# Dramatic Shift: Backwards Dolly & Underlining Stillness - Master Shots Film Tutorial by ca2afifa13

The most important thing to know when filming dramatic shift master shot, in my case underline stillness and backwards dolly, is to maintain the same distance between the actors and the moving camera. It is also important to focus on good acting so that the audience will focus more on the actors rather than the moving camera,
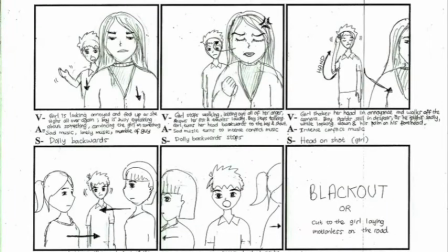which might get shaky at times. In this storyboard, reading from top left to bottom right, a couple is fighting over trust issues and the guy is trying to persuade as he's catching up with the girl who tries to avoid him.
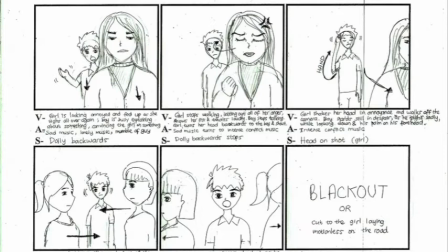In the end, the guy will be shocked to witness the girl as she gets hit by a bus. Like the title itself, dramatic shift needs to be dramatic. By using the arc shot,
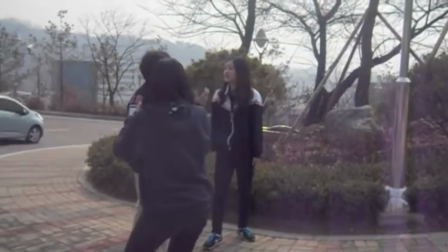it creates more tension to the fighting couple as the camera moves around them
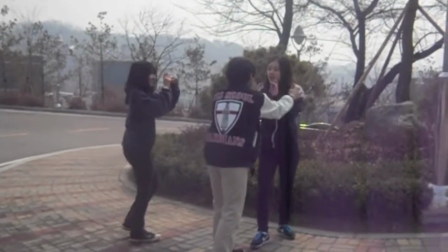in a circle rather than just to shoot the scene in a still shot. The first thing you need to tell your actors when doing backwards dolly is to tell them to move along with the camera with a steady pace so
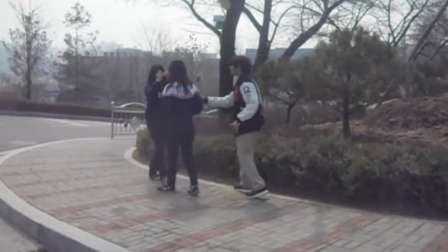that the same distance is maintained and then the actors will stay in the camera's frame for the effect of being trapped in a moment. For the underlining stillness shot, you would want to position your pedestrian extra pretty close to the camera but not including her first
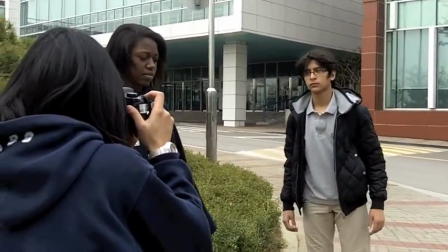in the frame until you instruct her to pass by the camera as you dolly
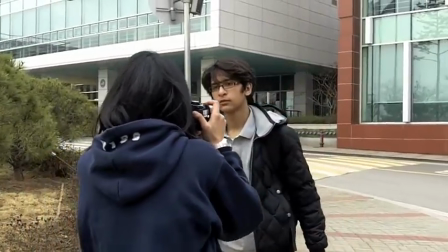forward to the main actor who tries to look at something from behind the camera,
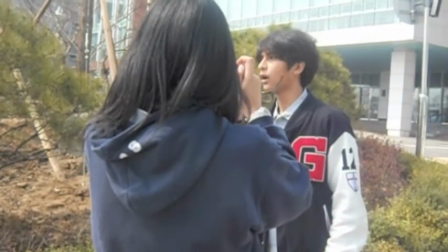in this case his girlfriend who got hit by a bus. All in all, suitable background music and sound effect should be added in order to emphasize the dramatic and depressing feelings to the film. And when you're done, here's what you get.